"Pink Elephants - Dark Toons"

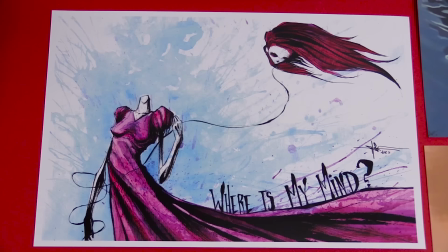(0:00)
If you look around my office, you might realize I have kind of a love for dark, twisted cartoons. And a lot of that may be because I grew up with a lot of dark, twisted cartoons.
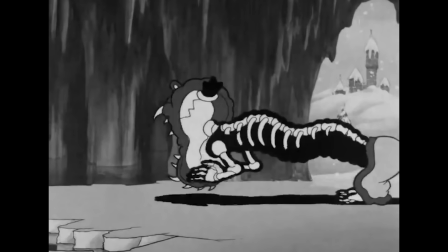(0:08)
Now, I'm not talking about the ones like Batman or ones that were meant for older kids. I'm talking about the ones that were meant for little, little kids, and they probably should have been made for little, little kids.
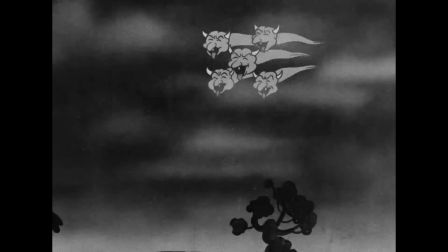(0:17)
And I loved the HELL out of them. I enjoyed how much they scared me. I loved how every time you got through one, you felt a little tougher.
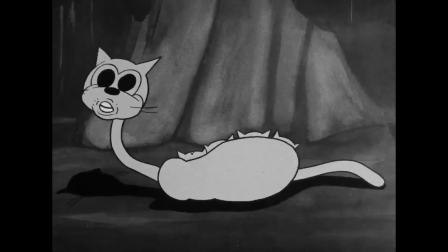(0:25)
So, I'm doing a series reacting and reviewing them. We're going to analyze how creative they are, how dark they are, and if the dark twisted tone was warranted.
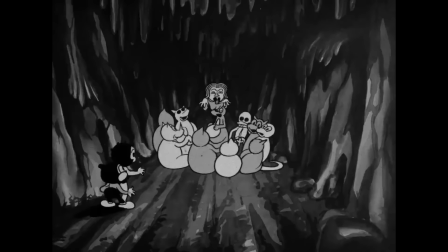(0:33)
So join me in taking a look at some dark tunes.
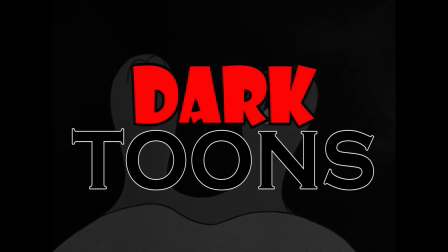You know, I was asking myself, does this count? Does this really count as an animated short? And then I realized it's my goddamn show.
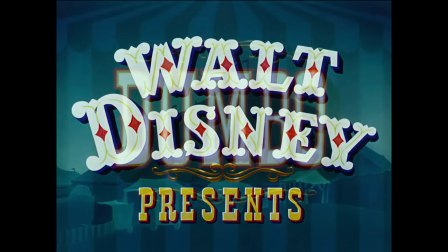(0:49)
I'll do whatever I want. I want to talk about Pink Elephants on Parade. This is a segment from the movie Dumbo released in 1941.
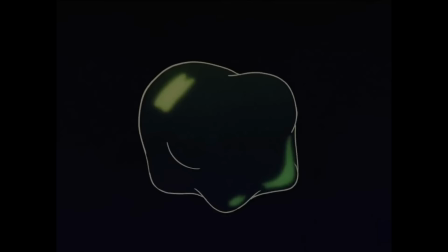(0:55)
It's one of my favorite all-time Disney things ever. I'm so excited to talk about it. Let's take a look So of course we should talk about one of the biggest things that gets brought up when the sequence gets brought up Which is that your main protagonist a
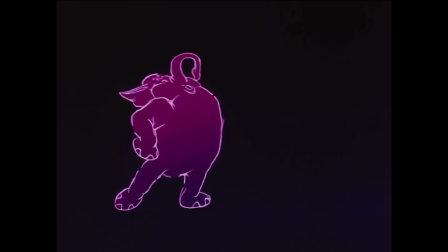(1:14)
cute little boy Elephant gets drunk and pink elephants of course is a euphemism for being drunk as if you get too schlockered you you know, apparently see pink elephants, or you don't see right. Uh, but this sequence, anyone that's been drunk knows this is not drunk. This is what happens when you trip balls. But I guess back in the day, it wasn't as offensive to have your young main character get drunk instead, so...
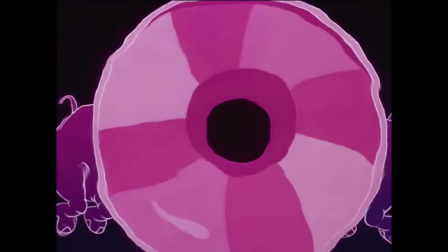(1:38)
Okay, priorities? As many people brought up, there's not really a reason for this to be in the film, except that Dumbo somehow has to be asleep in order for him to fly up into a tree.
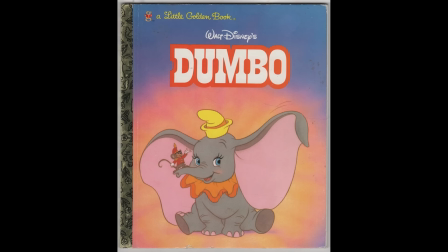(1:52)
Uh, in fact, in many, uh, children's books versions of this story, uh, they just have him fall asleep. He's sleepy, he falls asleep, he wakes up in a tree. All of this, essentially, is pointless. You don't need it. There's not even really much animation, uh, indicating, like, he's dreaming and he's flying. That would make a little bit more sense. Uh, this is really just an excuse to do really cool animation and some great surrealism.
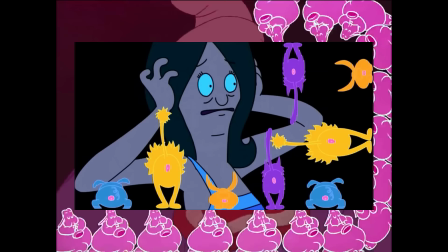(2:16)
And you can tell it left an impact, because so many people referenced this moment. Uh, Tiny Toons, Bob's Burgers, The Simpsons, anyone that's, like, really into animation knows this sequence, because it is just so creative, and enjoyably freaky.
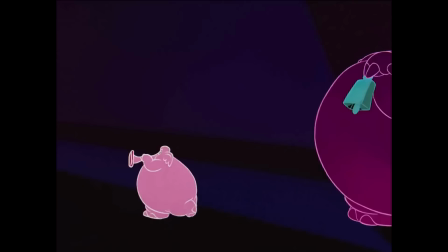(2:32)
You'll notice the elephants in this don't have any eyes, they just sort of have these black holes,
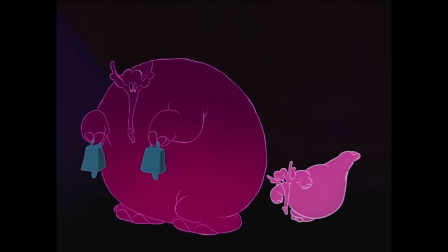(2:37)
and it just emphasizes kind of, like, the surrealism of it, especially being against a black background most of the time.
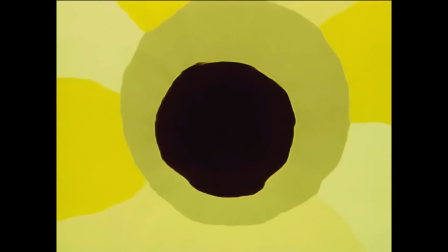(2:44)
So you don't even know, are they three-dimensional and you just can't see into their eyes, or are they really flat and you're just seeing into the background there? What they do with line work and sort of that playfulness of it that doesn't have to stay in necessarily one realm.
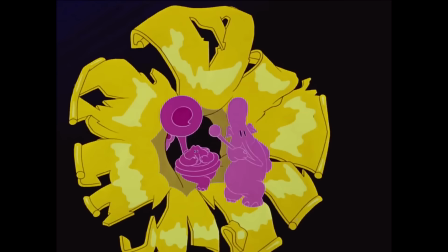(3:00)
For example, you look at the elephants here. They all have instruments, but they're all instruments that are somehow connected to their bodies.
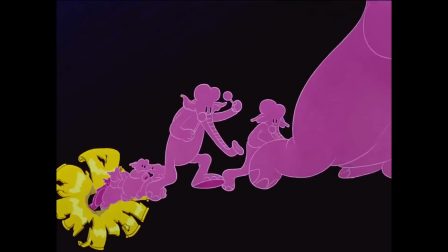(3:06)
It's usually their trunks or their heads or their feet.
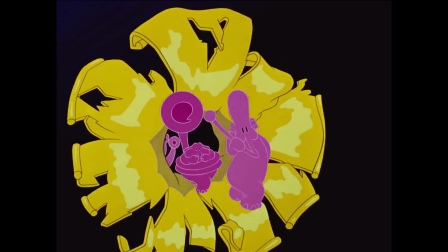(3:09)
I mean, just that alone, if you go back and slow it down and really look at the design of each elephant and the instrument they're playing and how it's connected to them, literally connected to them, it's incredibly creative. Disney has clearly shown they're the masters of doing a very elegant, realistic animation, but there's also something to be said about the animation that just totally goes into the subconscious, doesn't care about rules, it just focuses on visuals and letting the mind really explode and explore, and I really feel like that's what something like this does, and that's why so many people remember it. Even the colors in this, I know you think pink elephants, The only color is pink, but there's different shades of it.
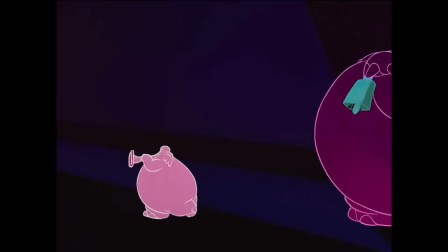(3:49)
There's a dark pink, light pink, a lot of them kind of have a gradient from going to kind of like this dark purple to this kind of light maroon color.
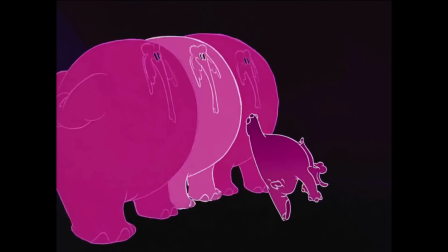(3:58)
And the outlines around them have to be different shades of white because of that. They can't all be the exact same shade of white. Again, it almost looks too flat, so you change something as minute as that.